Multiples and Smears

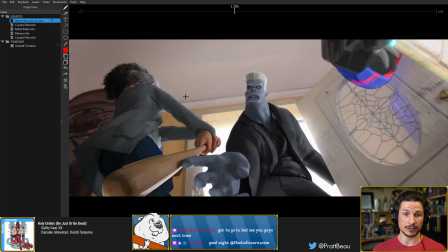This is from Spider-Man Into the Spider-Verse, another great film to analyze for multiples and smears. This is specifically great to analyze for lines, so I'll show that in just a second here.
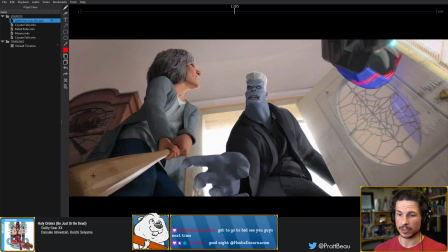But in this frame, if we watch the spacing of the end of this bat here,
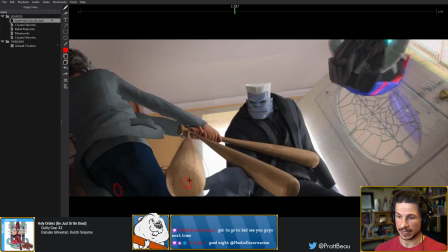right there, you'll notice that the multiple is just pushing that arc right through there, and they're thinking of the spacing. So the bat eases out, goes faster, and then eases in.
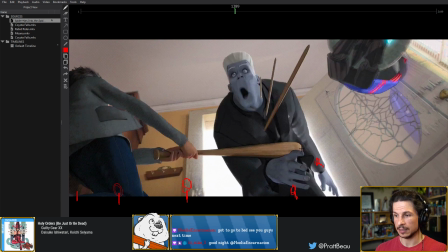It's just spacing. And then comes in here. And now even the toothpick. Nice arc right in there, and they're just looking at the spacing. This is really cool, the way the toothpick comes in and then bounces off the camera lens.
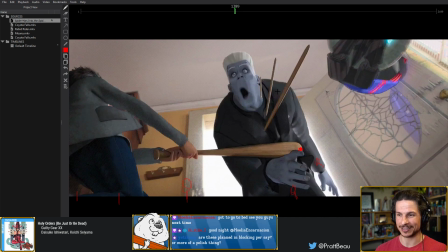I never even noticed this until I was scrubbing through this morning, and I saw that.
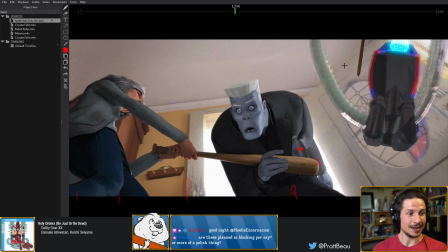It's just like, that's brilliant. Are these planned in blocking per se, or more of a polish thing? It depends on the animation and the animator. A lot of times these can be blocked.
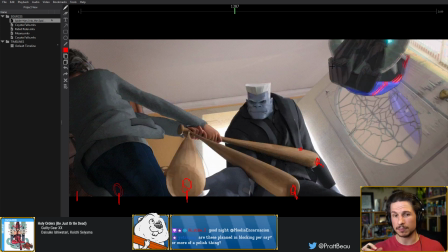I wouldn't say it's done in the blocking, but more of the blocking plus refining stage. Once you start really dealing with your in-betweens, then you'll be putting in the multiples and smears, just because they're kind of integral to make the shot read if you're doing a very fast action like this.
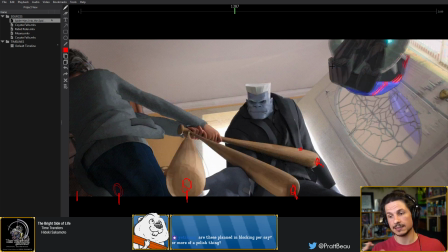If you wait till the polish phase, it's going to be a little too late. Just in the sense of there's always going to feel like there's that pop until you put it in.
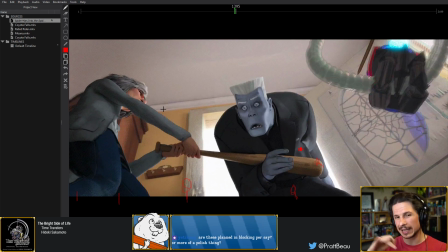It really is dependent. I like to get it in as early as I can, if possible.
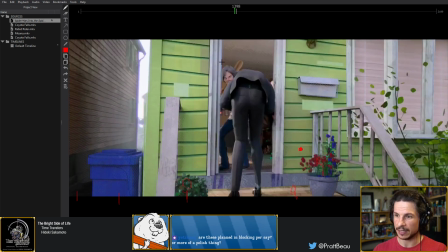So let's look for lines. So here we can see the lines. So instead of doing multiples for the bat, you can see the bat is actually here,
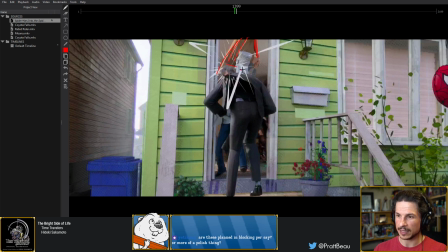and then there's these lines that come up as well as a blur right there, right in the back.
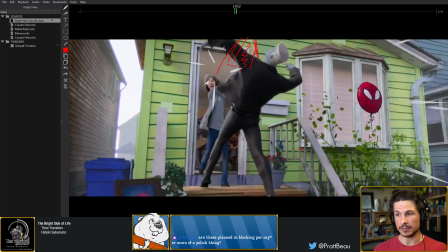So they're mixing different elements to create an effect.
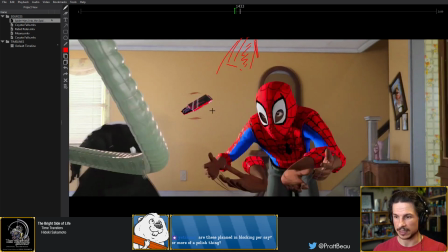And now lines, and you can see it especially well in this, like even as the
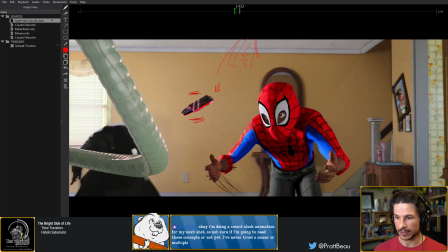little thumb drive here is spinning, they've got lines going around it. His hand's coming up and they've got lines right through. So this is helping to show that speed, but without having to do multiples or smears or anything.
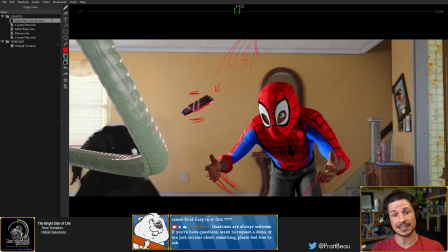It gives a little bit more clarity and tends to make things feel a little faster because things are still technically popping. The lines are just connecting things a little bit more.
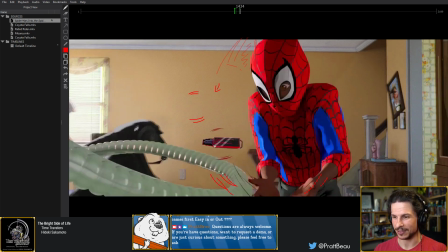So, and then you've got this awesome multiple right there, and then poof, right into the next frame.
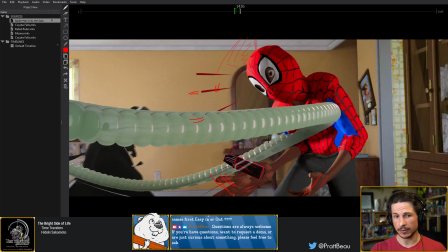So, I would definitely recommend framing through films. This is probably one of the best ways of really understanding these. And when you're scrubbing through, don't just go, oh yeah, there's one, and let's find the next one.
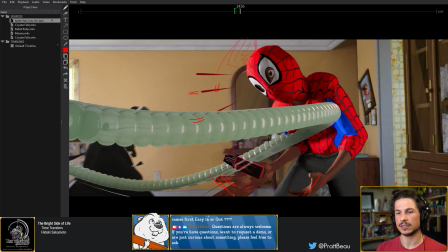Try to figure out what they were thinking and how they planned that out. That's going to help make it make more sense.
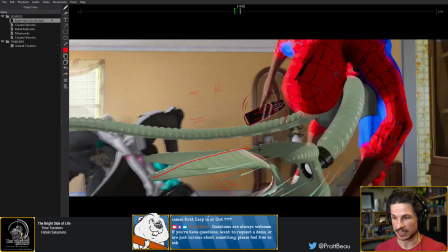So you can see here, there's even a multiple and a smear. So that's a smear right there. And then there's the actual claw right here, as well as lines. So they're actually using pretty much everything in here. So let's see.
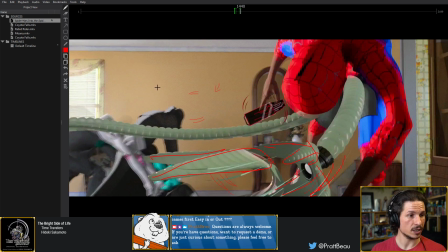I'm doing a sword slash animation for my next shot, so I'm not sure if I'm going to need these concepts or not yet. It depends on how realistic you want to go with. So for example, if you're going for more of a Disney Pixar style, well, in this film, this is Moana,
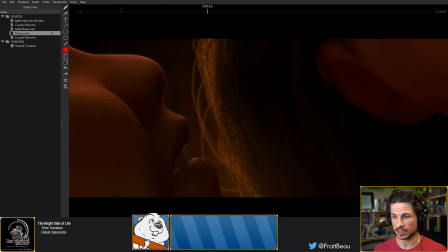there are no multiples or smears, no matter how fast the action is.
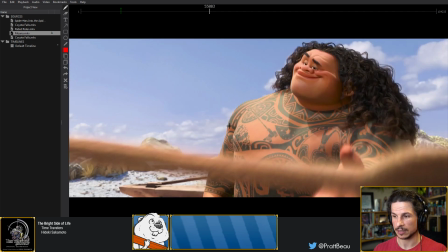So for example, like he throws this very quick action here. You can see it's just motion blur. No multiples, no smears.